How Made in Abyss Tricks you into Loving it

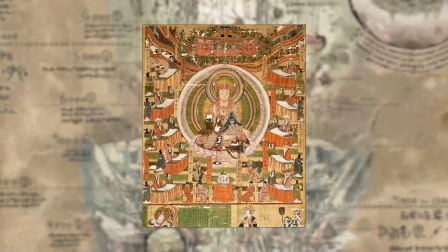And while the abyss was inspired by Buddhist beliefs and the layers of hell,
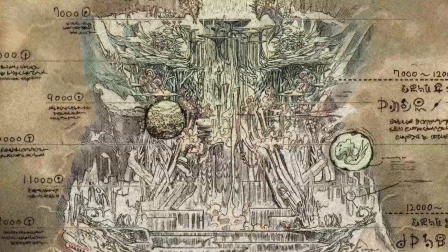the image that we're given presents to us an end goal.
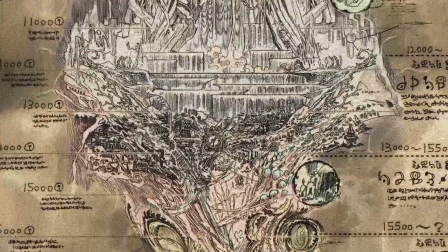The abyss itself is a representation of the lesson humanity should learn but refuses to.
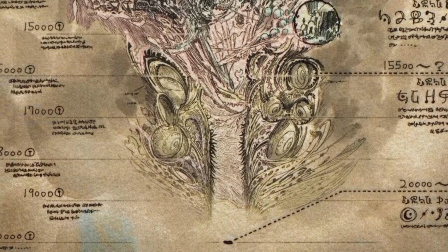Rico and Reg, our main characters, are the embodiment of naivety. They're literally just kids.
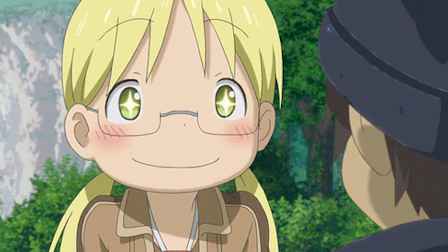And the journey it takes to grow as people, through hardship, discovery,
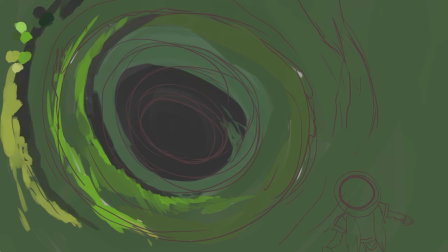love, and most importantly curiosity, is the driving force behind MadeinAbyss. It is why they descend. That and also the curse that kills you. The world of the abyss, the art of it, caters to this idea. Let's look at the world building in a more artistic lens.
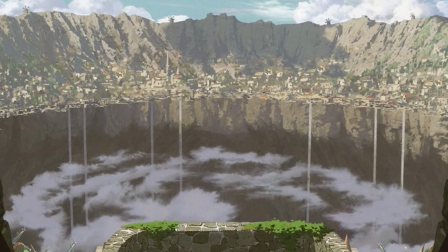The first introduction to the abyss is actually from the city that was built around it.
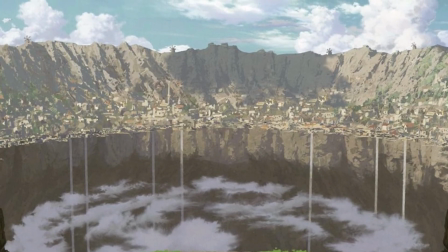When I first saw this gigantic structure and its massive scale,
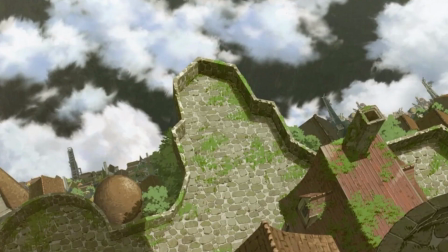I thought how fitting it is to include something like this in the gateway to the abyss.
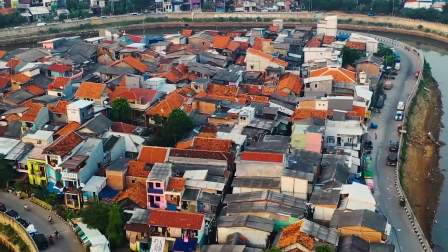It reminds me of a bustling city in the real world where it looks like buildings give birth to more buildings,
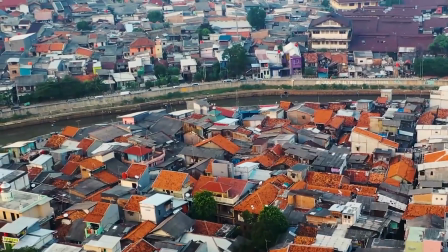like they are some sort of massive, bricky, rectangular superorganism that spreads to every patch of nothingness it can find.
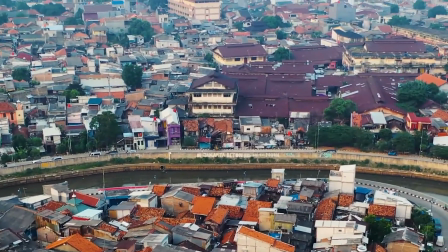This may sound extensive, but when you think about how many cultures have beliefs settled around moving to the biggest city they can find to make the most money,
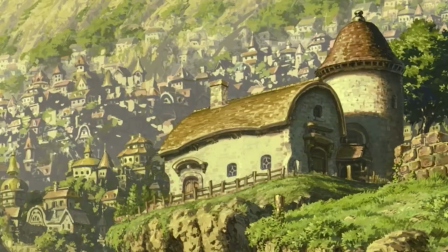this is exactly what would happen if the abyss appeared in the real world. And artistically, it is captured in the best way possible.
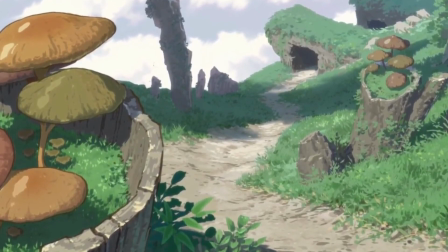The first layer of the abyss feels a lot like the first level of an RPG,
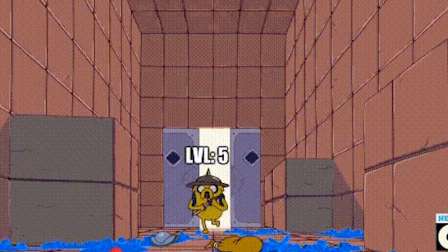where you farm for points, kill pigs or something, and given its low risk, low reward theme and bland diversity,
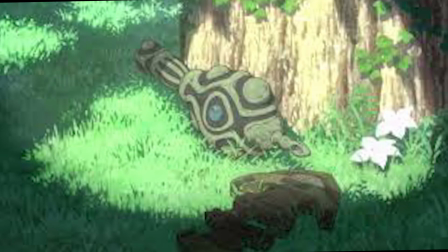it is designed to be the perfect invitation for someone to take that one small step that pulls you down too deep.
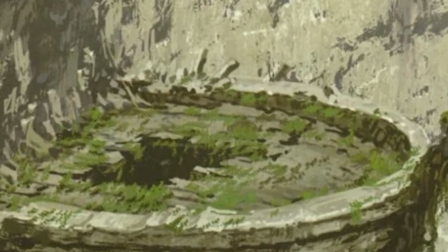Moving past the edge of the abyss, however, is when it gets interesting.
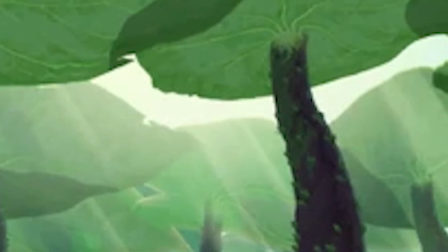Although I will only cover specific locations in this video as to not spoil when and where things appear,
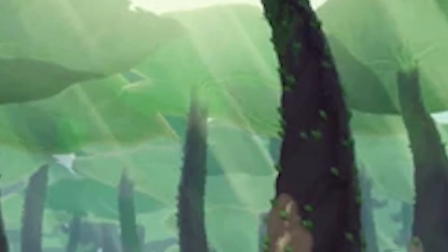because I think you definitely need to watch this show if you haven't.
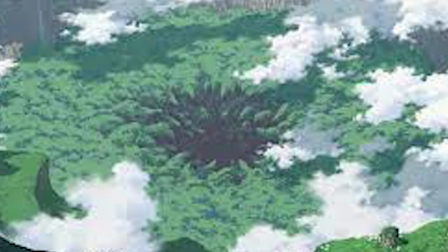So let's take a few examples from the anime that's out so far and try to find what makes them so interesting.
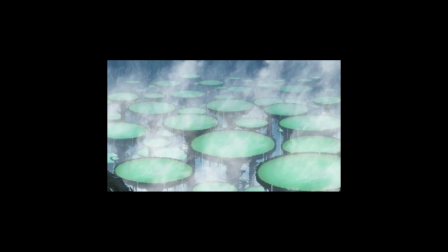One of my favorite settings in the anime is this area, which for obvious reasons is called the Goblet of Giants.
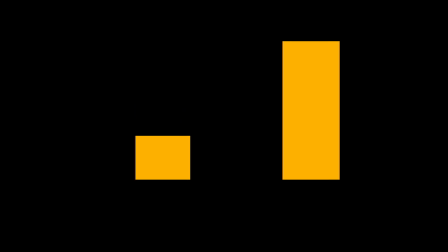This is one of the most effective ways I think I've ever seen of creating scale in a location that we haven't previously seen.
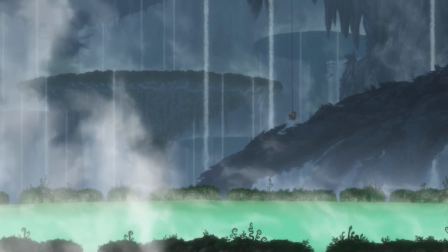Although you zoom into each individual goblet, and although you have context of how big this place is supposed to be from the map that we were presented with earlier,
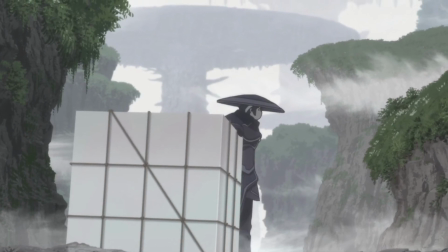the scale never really leaves you, no matter how much you zoom in.
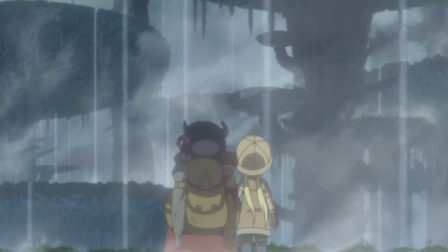And with the context, it shows how well the world of the story is really crafted.
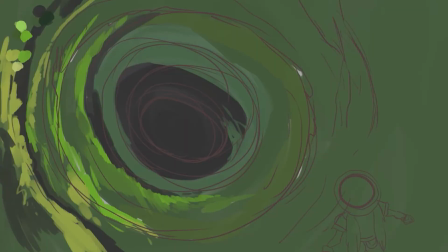Chances are, even a first-time watcher of the series never actually lost track of where the action was taking place, which is very rare, especially in fight scenes, where you often get caught up in the action and forget where the action is actually taking place,
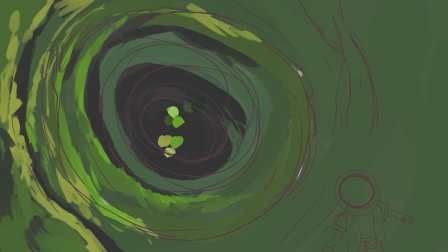to the point where it sometimes doesn't make sense when some things happen that interact with the location. But this fight, this particular sequence of events that happen here are perfectly complemented by the design of this area,
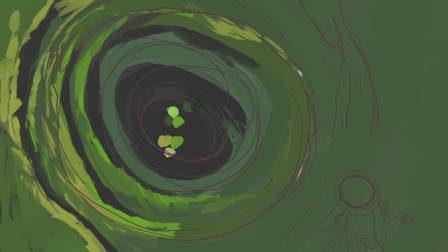where it almost never feels like you're fighting in a zoomed in environment while the rest of the world is disconnected from it.
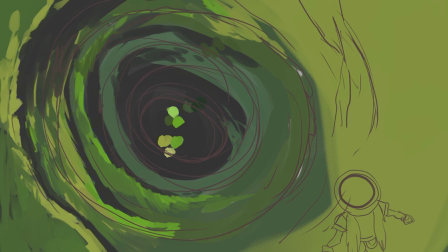This almost entirely feels like an expansive arena that is far too big for the characters to be in it. The next area I wanted to cover is the Forest of Temptation.
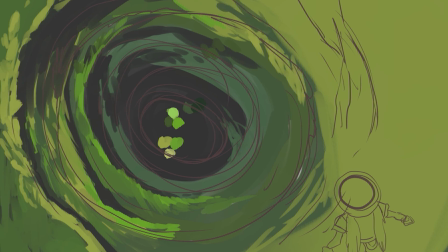This area of the abyss, this shot in particular,
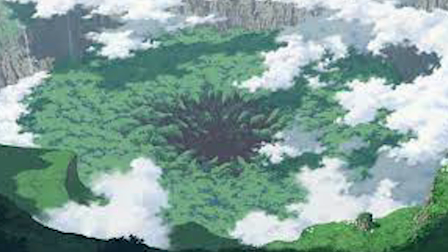is designed so well that it is almost single-handedly the thing that convinced me this would be an interesting ride.
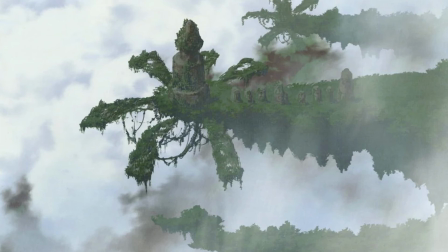The wide shot in particular is very well cast.
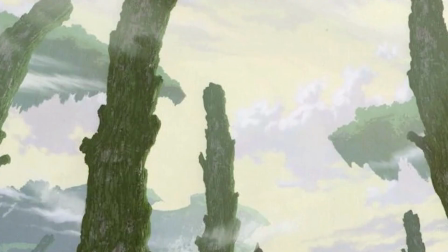It captures everything there is to capture in the audience's interest.
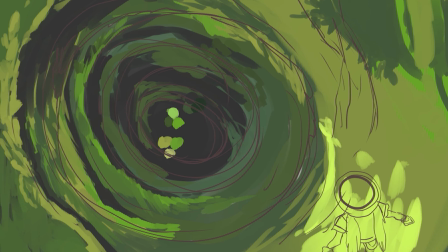The thing that this layer does, in my opinion, is create a sense of doom.
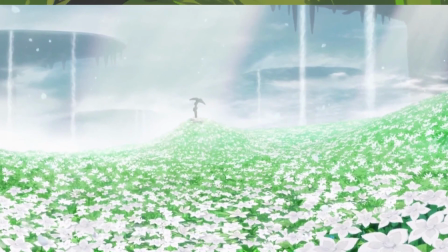Everything in this area, from its flora to the wildlife, is designed to be something that eludes things further to come.
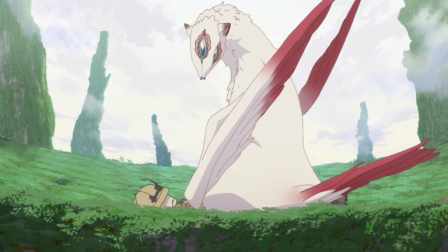From the terrifying things that happen in this particular area to the wildlife that is adapted to it.
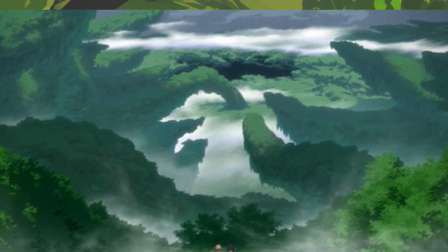This perfectly leads into the next layer that we encounter eventually,
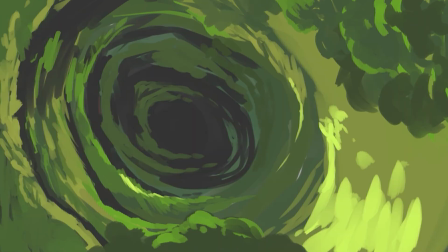and progressively makes it seem like the danger of the world is increasing.
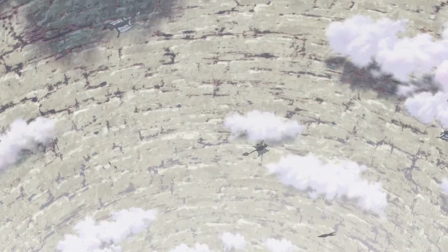The Great Fold is one of the most unique places in the abyss.
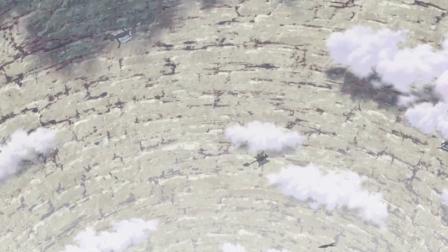From what we've seen so far, while it doesn't have much diversity,
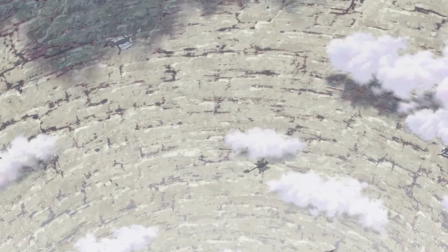the world is still designed rich enough to justify the immediate feeling of doom.
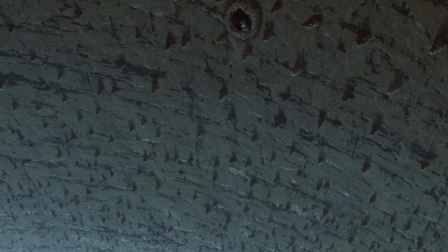The pit that looks to lead infinitely down is still made less bland by cleverly creating an ecosystem around it.
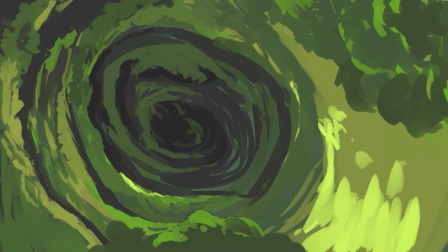Specific animals and even specific structures where the animals burrow,
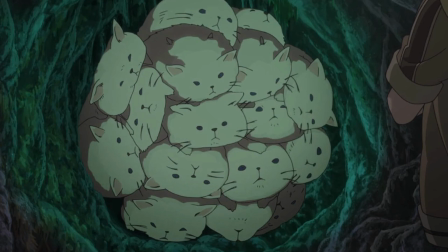with relics and locations that do a lot to keep the landscape itself interesting,
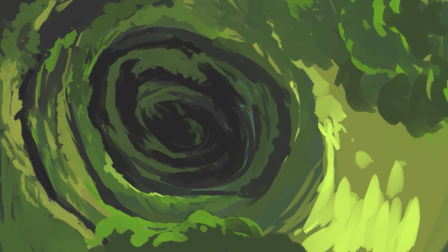but artistically, what it does is it never loses its instability.
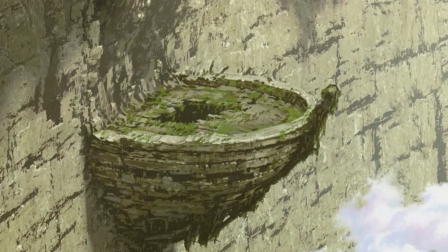One of my favorite things set-wise is this ship that is stuck to the wall. It creates so much intrigue just by being there. How did it get there and on whose command?
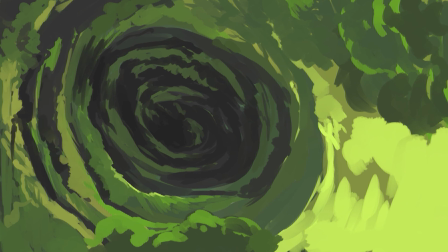These are the kind of questions that a story should ask. Or should prompt the viewer to ask. And to this day, we have no idea how it got there, but because the story is so well done, you also know that there is a reason for it being there.
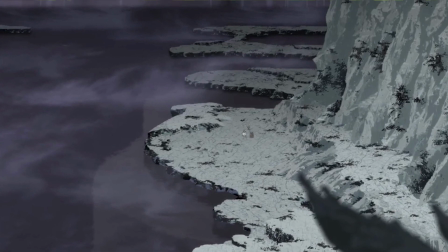The Sea of Corpses is one of the more generic layers of the Abyss,
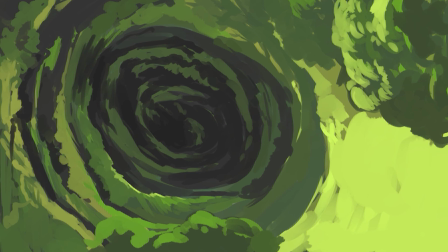in which the world building doesn't really get explored as much due to the plot that takes place in a structure rather than the Abyss itself.
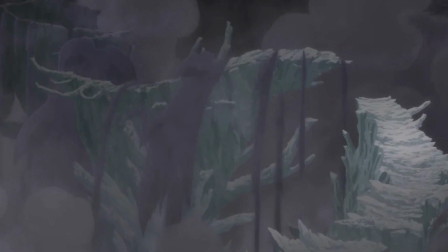This aside, the thing that the art and design of this layer does brilliantly is setting up a sense of brittleness.
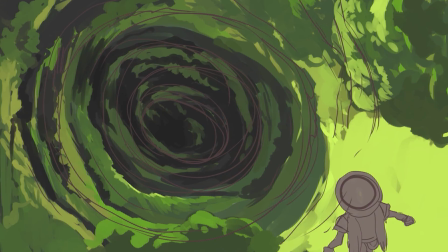The name of the Sea of Corpses comes from the barren landscape that consists of large bones and mud on a large sea. While this location does get as much attention as the other ones on how large it is visually,
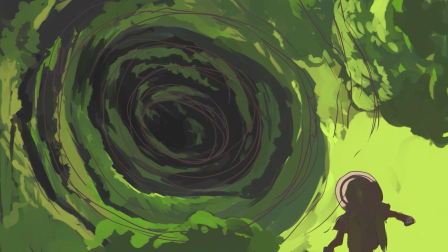the story focuses more on the important factor of the bones and the mud that crumbles at any time. The atmosphere it sets is perfect for where the story is at this point, with all its prickly bones pointing towards the imminent threat. With that, I think I've said enough.
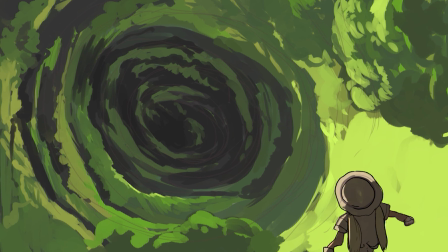MadeinAbyss, in my opinion, is a series that captures something a lot of stories try to do and fail. To quote the OGs themselves, when you read a good story, you're terrified of what you don't know. But you're also filled with the hunger for knowledge. That is what makes you read the story.
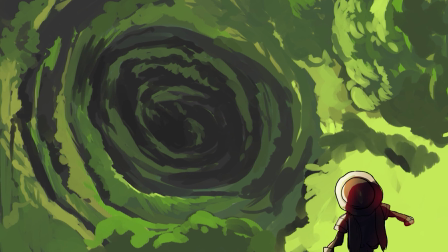The world of the Abyss is designed to feed you. And with its beautiful OST and awe-inspiring scale of the world, it does exactly that and more. MadeinAbyss recently got renewed for a second season.
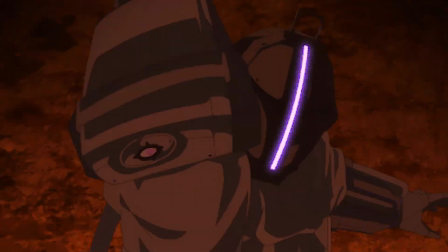After the absolute riot that was the movie last year, it certainly deserves it.
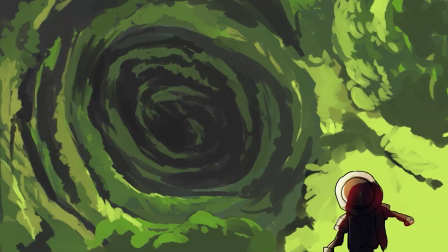I hope the second season brings as much intrigue to the mystery of the Abyss
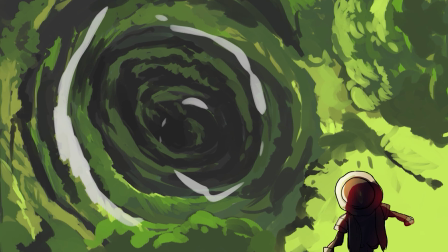and as much artistic flair and reason as it did with the first.
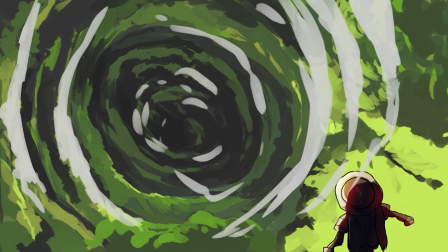I've been reading the MadeinAbyss manga for a while because I simply couldn't hold myself from knowing what happens next.
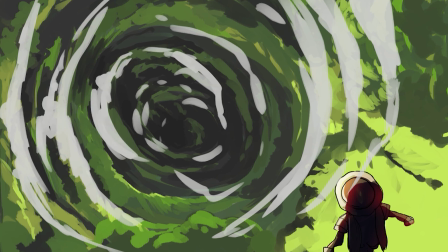But I would actually advise you not to read the manga right now.